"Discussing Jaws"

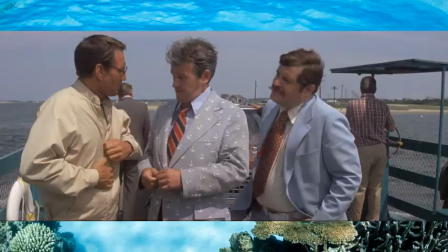[3:58]
But when the civil leadership, including the coroner who gave him the report and the editor of the local paper, confront him about going beyond his authority and his position as a newcomer rather than one of the islanders, as they're called, Brody is willing to acquiesce,
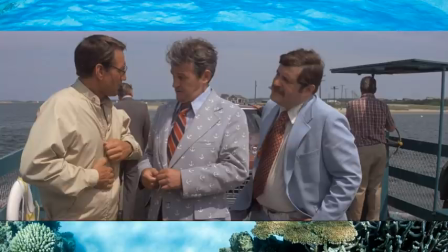[4:13]
especially when the coroner assures him that the change to boating accident will provide coverage for any concerns that Brody might have.
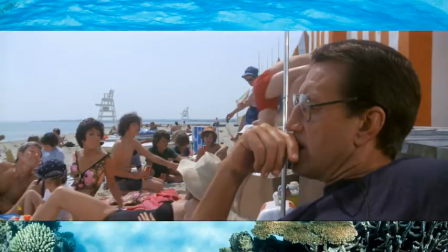[4:22]
And yet, in the very next scene when the family is at the beach, Brody can't stop staring at the water. Brody has a fear of the water, and so he watches it with suspicion, teetering between his instincts telling him that a propeller couldn't have done that, but also aware that it might just be him projecting his anxieties,
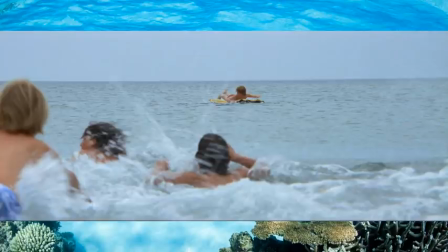[4:40]
since if he had even the slightest suspicion that his fears were real, that there was actually a deadly shark out there, he wouldn't allow his kids in the water.
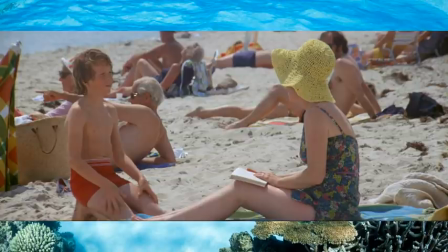[4:49]
And yet, we are leading up to the second victim, who gets even less time than the first one did. After a brief conversation with his mom, Alex Kittner is just this kid out there kicking around on his inflatable.
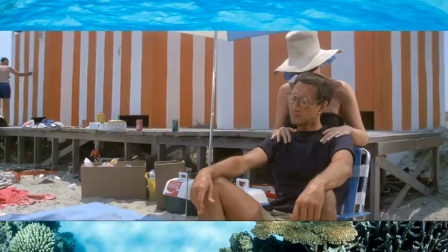[5:03]
Spielberg's technique is to first build suspense by drawing out Brody's anxiety without any indication that he's not just, as his wife says,
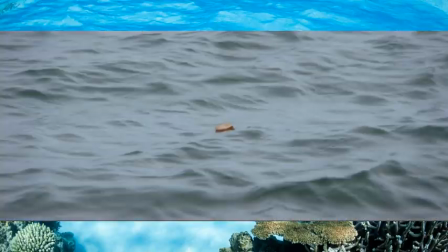[5:12]
being uptight. It's the moment the dog is gone without a trace that the audience knows that the menace has finally arrived,
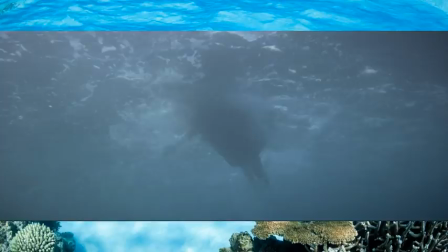[5:20]
and the time between the start of the music and the bloody attack on a child is seconds.
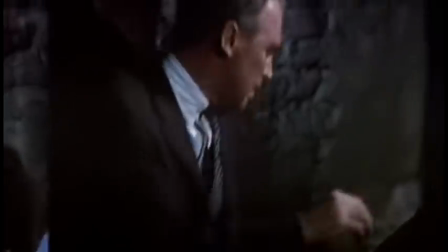[5:28]
Brody's realization, a reverse of the classic trombone shot employed in Vertigo,
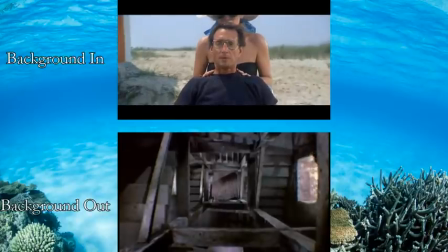[5:33]
is so famous that it's taught in film schools as the Jaws shot.
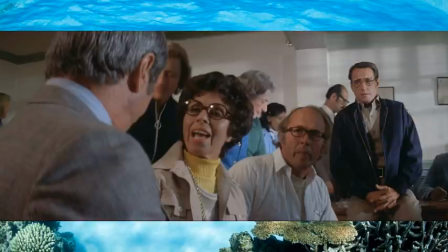[5:38]
With undeniable proof that there's a man-eating shark in these waters, the city leadership,
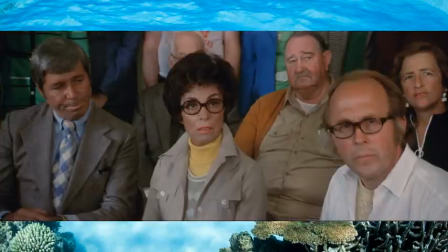[5:42]
and the business community are quick to meet to discuss the problem, but all too quickly it's clear they're as blind to this as the mayor had been. Even a dead child in front of a beach full of witnesses isn't enough to convince them when it's their livelihoods on the line.
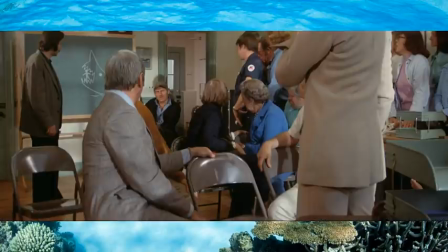[5:58]
That's when Quint famously steps in, silencing the room without raising his voice, just aptly using nails and a chalkboard and giving a monologue about dealing with the shark. He addresses the need for action to the assembled business leaders,
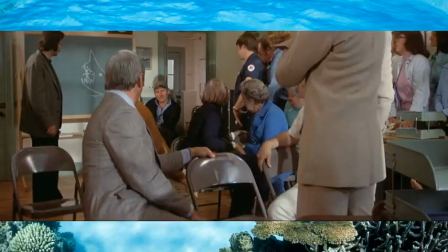[6:12]
but the plan of action he addresses to Brody, as one working class man to another. He sees this is the person who's going to actually get something done.
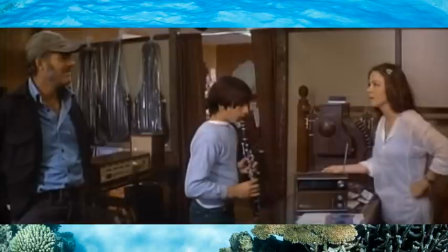[6:23]
Quint is in a deleted scene that would have been earlier, but Spielberg wisely excised it. It's a good scene, but it allows Quint to appear with dramatic impact here, and then to disappear for the rest of the first half of the film, save for a silent background image of him.
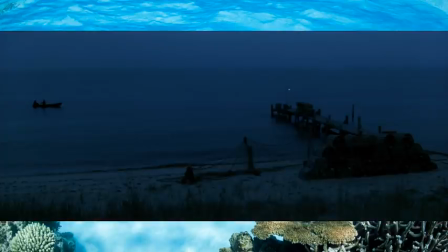[6:40]
Alex Kittner's mother has put up a $3,000 bounty on the shark, about $15,000 today, so a couple of local dipsticks decide that they are going to just do this like fishing. Use a roast for bait, a huge meat hook, an inner tube for a bobber, and a chain to secure the line to the pier.
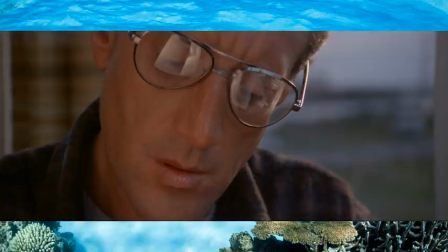[6:59]
While they wait, Spielberg silently shows Brody continuing to look through a book on sharks to give us the reminder they're dealing with something that really exists, an actual creature that is capable of doing these things. Of course, our monster is capable of even more,
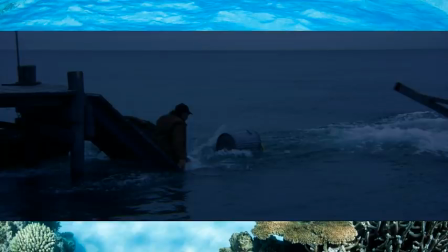[7:16]
as the two fishermen discover when the shark rips out the pier without effort and then circles back towards the one who's fallen in.
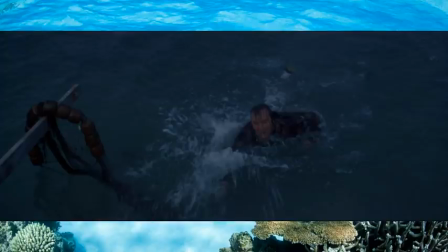[7:23]
As I said, little time was spent on either Chrissy or Alex before they died, so this, plus the fact the music establishes the shark is definitely there, adds great tension, even if they both manage to survive.
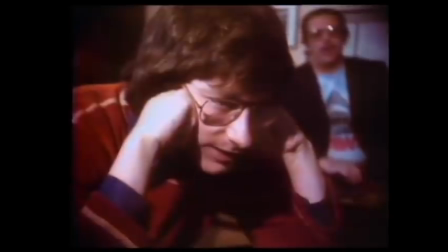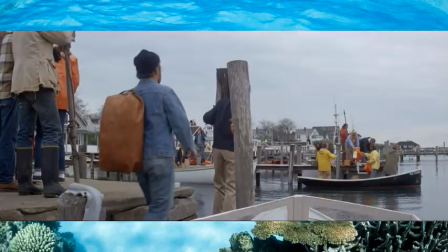[7:46]
The next day, while a bunch of out-of-state yahoos come to try to claim the shark bounty, Matt Hooper enters the picture, getting no respect from anyone until he can finally corner Brody and properly introduce himself.